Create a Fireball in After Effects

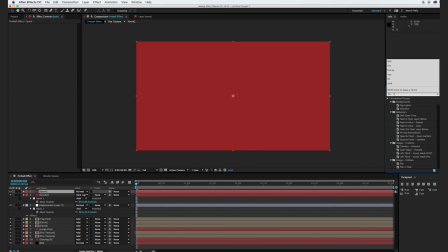1476s
And we're going to add in our fire by rocket stock effect.
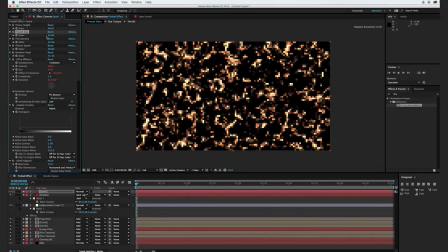1483s
And we're definitely going to want to turn down the size of these fractals. And the density, what we want to turn down as well.
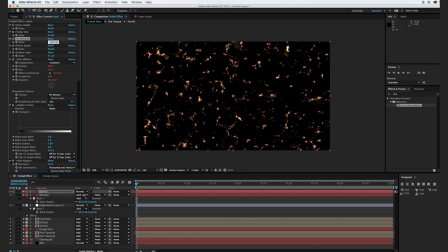1490s
Actually, we'll turn it down all the way to 0. And so I'm going to apply a shift channels effect to our layer here, and we'll take the alpha from luminance.
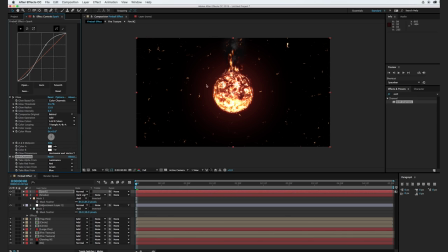1501s
And so basically that made it to where the black is taken out and the lighter layers or the lighter pixels are seen. And so I'm gonna go ahead and pre-compose this. So I'll hit Command Shift C. We'll call this Sparks and hit okay.
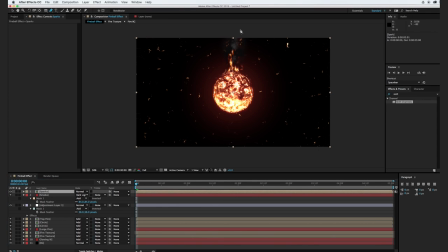1518s
And we want to mask out the area where our sparks are gonna be seen. So it really will just be this, again, this top area here, and we'll feather out the edges.
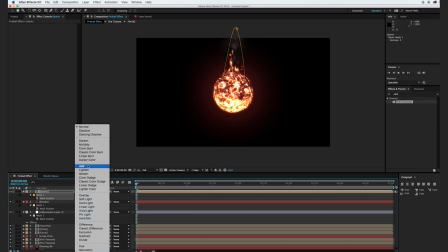1529s
And we want to set the transfer mode to add.
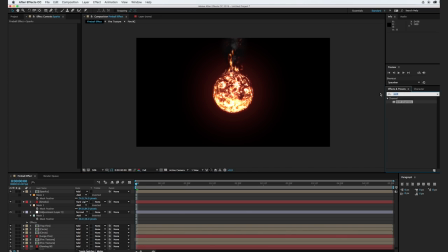1535s
And these little bits up here are a little too big for sparks, so I'm going to add in a simple choker effect.
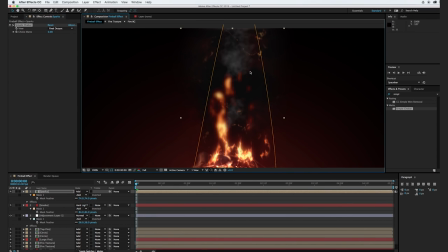1542s
And this will kind of cut out some of these extra elements that don't belong. So maybe just about one there. So if we script through that, it might be too much. Maybe we want to do 0.5. There we go.
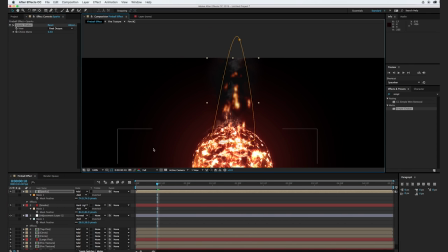1562s
So now we have these real light spark elements
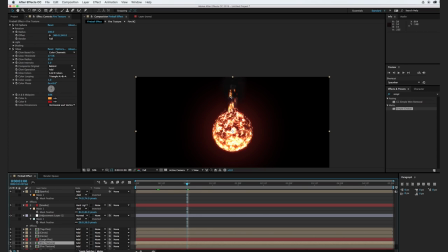1567s
that just kind of drift up with our fire here, just to add in to the realism.
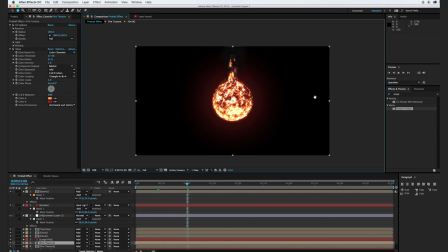1574s
Okay, so from here on out, it's really just more about stylization. So I'm going to go to Layer, New, Adjustment Layer, and I'm going to apply a curves effect. And we'll drag this adjustment layer to the very top here. And let me rename this adjustment layer to Fine Tuning.
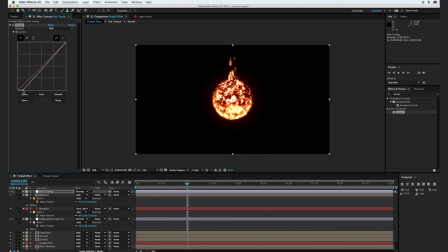1595s
And I'm going to grab the bottom button here and kind of drag it over to kind of crush the dark areas just a little bit more. And maybe bring this up a little bit. We're kind of blowing out the whites even a little bit more.
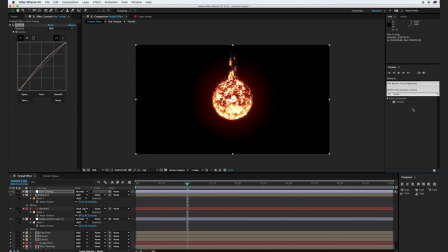1610s
And I'm going to apply a tritone effect to maybe cut out on some of this unnecessary saturation. We'll kind of drag this over to a deeper brown orange there. And we want to blend with the original.
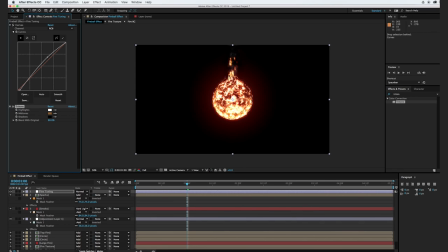1627s
So maybe we want to do about 90%, just to kind of cut out on some of that cartoon-like saturation, because we want it to be as realistic as possible. And the last thing that I can see that I want to do is just stylize the background a little bit more. So I'm going to hit Command Y, and we can call this maybe like Flare Layer, and hit OK.
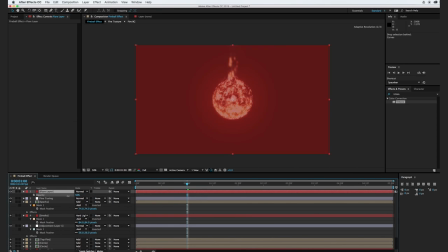1646s
And I'm going to turn down the opacity just a little bit.
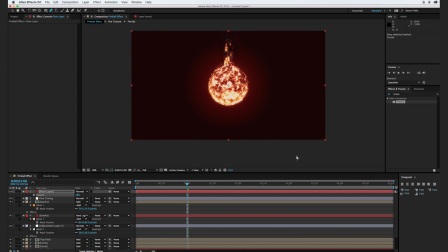1649s
And I'm just going to use the pen tool and kind of go in and maybe cut out a little bit of the bottom here.
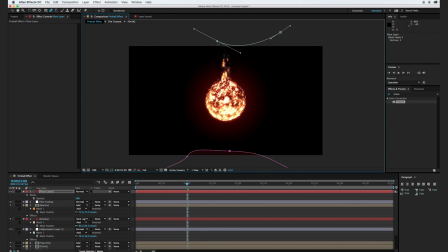1656s
Maybe we can cut out a little bit of the top, maybe just a little right about there.
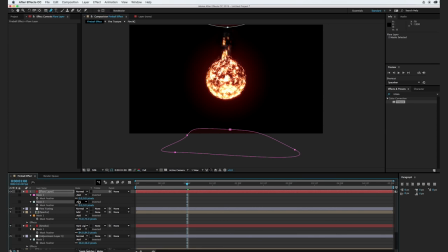1664s
And I'm going to hit F and select both of the mask here and kind of feather it out.
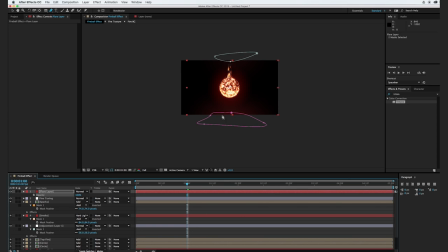1669s
And we'll turn up the opacity to 100 again and change the transfer mode to add.
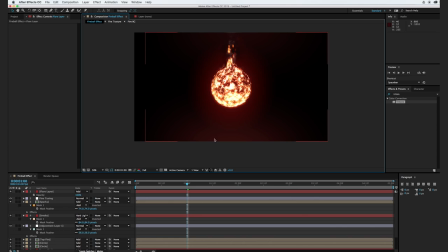1685s
Okay, cool. So this just kind of adds in a little more ambiance to the room. All right, so if you want to download the free project files for this tutorial, just go to my website, cward.org. There you'll find the project files for this tutorial and lots of other cool After Effects tutorials,
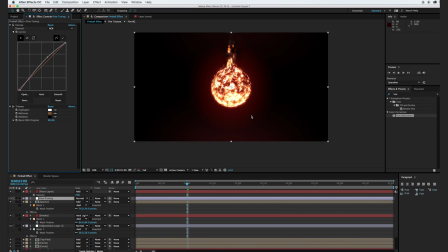1704s
along with some cool resources for filmmakers and motion graphic designers. You'll also find a link to the Fire by Rocket Stock effect that was used in this tutorial. All right, thanks again. This has been Caleb Ward. We'll see you next time.